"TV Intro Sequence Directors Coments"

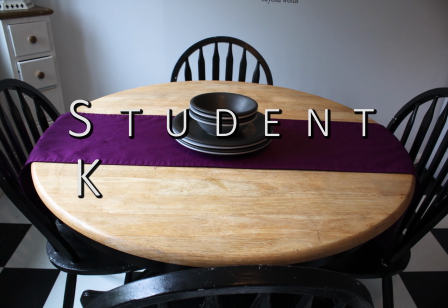Hello, my name is Lewis and this is my audio commentary for my title sequence.
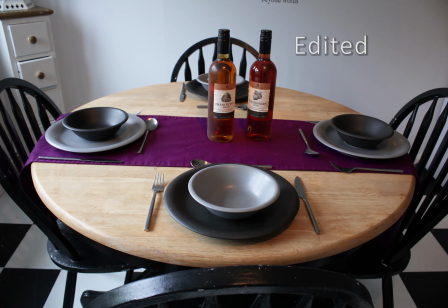This first shot was an idea that came to me right at the end of shooting the entire production. I had all the shots that I wanted but nothing to open with. I've got a few friends that have done a bit of stop motion before and they mentioned that it was that they really enjoyed it, so I thought it would be quite a good idea to
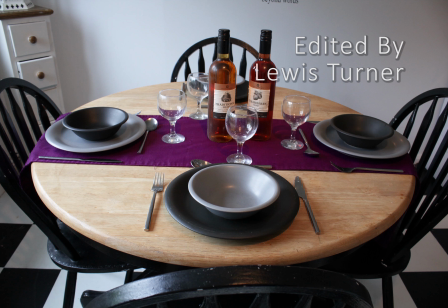open with, and I'm glad that I did because I really enjoyed doing the stop motion. This shot took 38 photos to create. Once I put them all into Premiere, I realised I could do the same with the titles, and then I used that throughout the entire sequence.
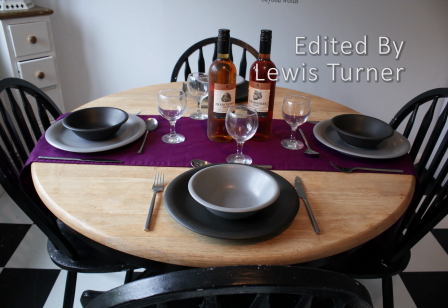I chose to do a cooking show because I really enjoy cooking, and my family wanted to help with my work, so I got them involved. I used my mum's kitchen to shoot the entire shoot. I had planned on using my own kitchen, but that didn't go to plan, so I went with a backup plan for this.
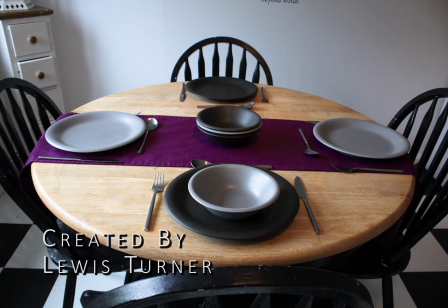The stop motion took me about half an hour to create, as it took a little while to set everything up for the shots that I wanted.
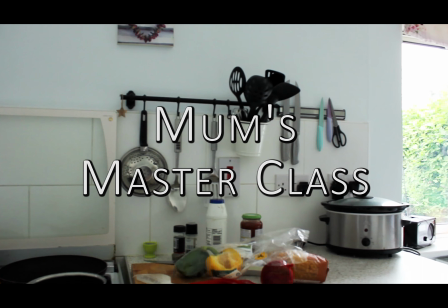The camera was set up in a room with very low light, and that caused a few issues.
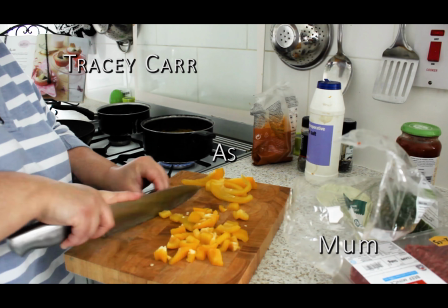To create the stop motion, I set the camera up on a tripod, I centered it with the table, and then I took a few shots to see what it looked like.
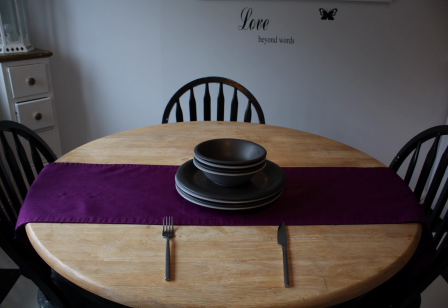I then placed the cutlery on the table, took a shot again to see what it looked like, see if there's anything that needed changing.
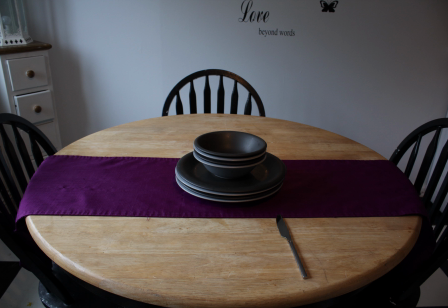And I found out that I had to set them up in perspective to the camera so that everything looked equal,
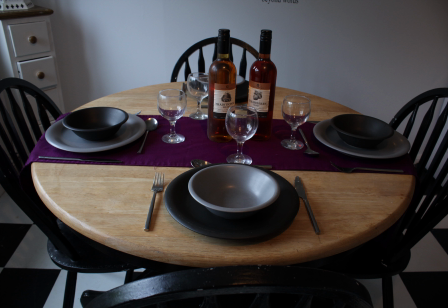but in reality the things further away from the camera were set at a slight angle so that they appeared straight on the table.
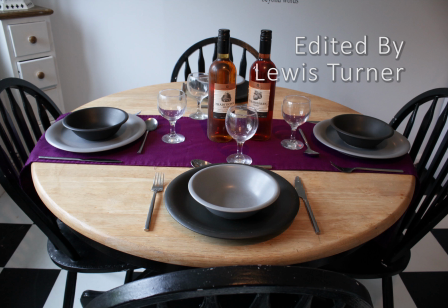After the stop motion, I used a slow pan to open just to give a
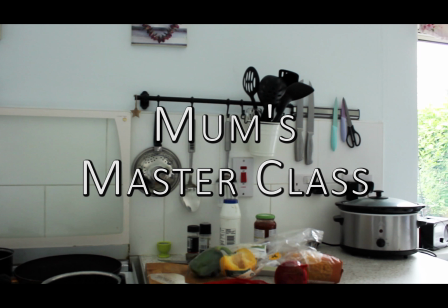view of the whole kitchen, and I knew that it'd be a good place to add more titles. And all the footage was shot using a Canon 60D with an ISO at 400, a shutter speed of 50 and an f-stop of 5.6.
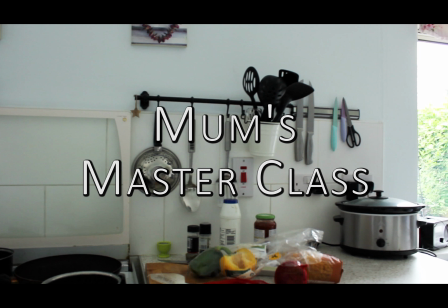Because there was such low light in the room and I didn't have any extra cameras, almost all the shots in this sequence had to have the exposure fixed during the edit. It was increased by probably about 50% in the edit.
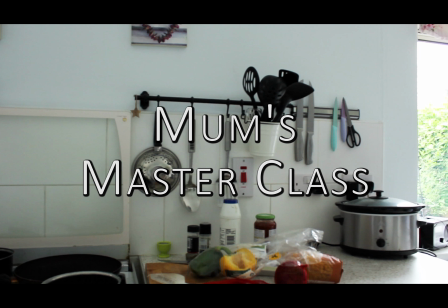Looking back on this, I should have probably gone with a lower shutter speed or maybe a higher ISO, but the footage looked a little bit grainy when I did that. I also increased the vibrancy of some of the colours,
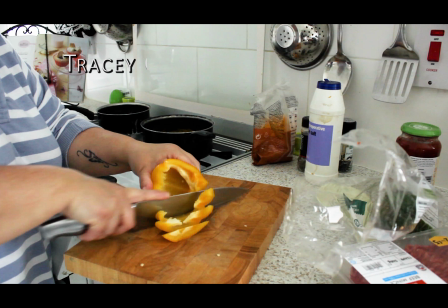especially when the peppers were being cut, because nobody really wants to eat food that looks dull.
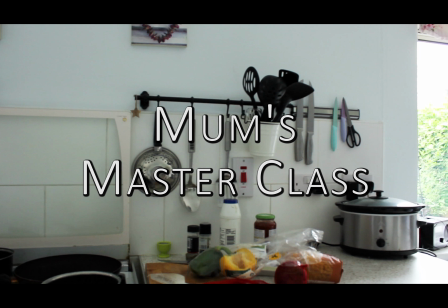I used the tripod to get all of the stationary shots to zoom in on the action of the food being prepared.
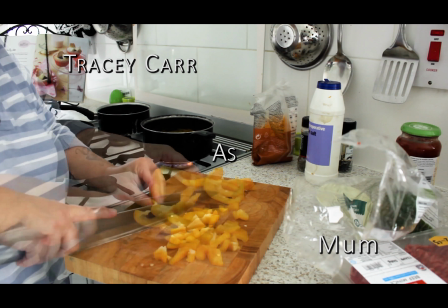I also used a little bit of freehand footage on the mixing bowl.
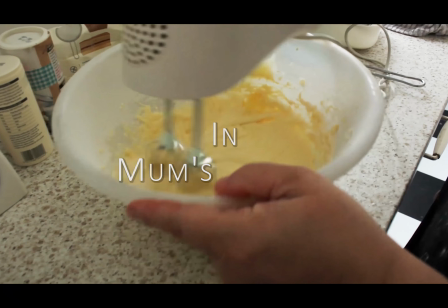I did take a lot more shots freehand, but I wasn't pleased with the outcome,
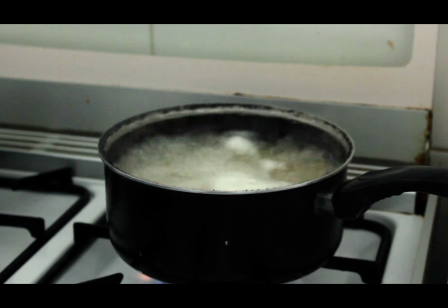as quite a lot of it was a little bit too shaky for what I wanted to use.
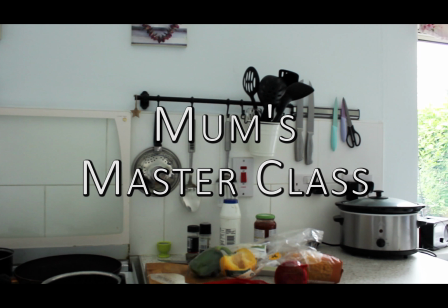With the titles, I typed out full titles, and I used a mask to hide the other letters until they needed to be shown, or in some cases full words. So that they appeared instantly, I
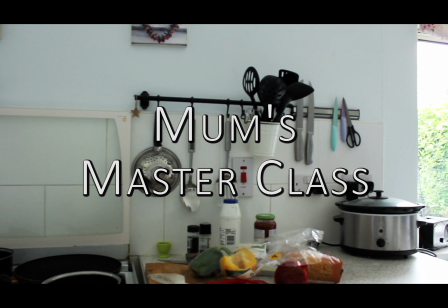applied the mask to the full title clip and then dragged the title clip to the length that I wanted. I then went to the next letter that was going to appear, and I was using the stop motion
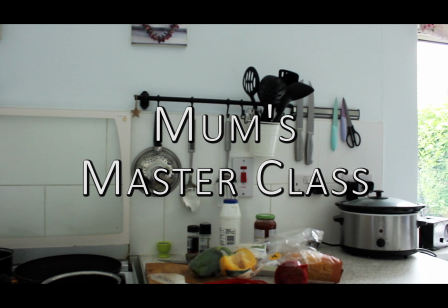photos as reference, and they appear every 6 frames.
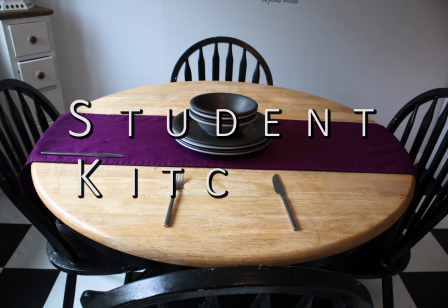So every 6 frames I would cut the title sequence.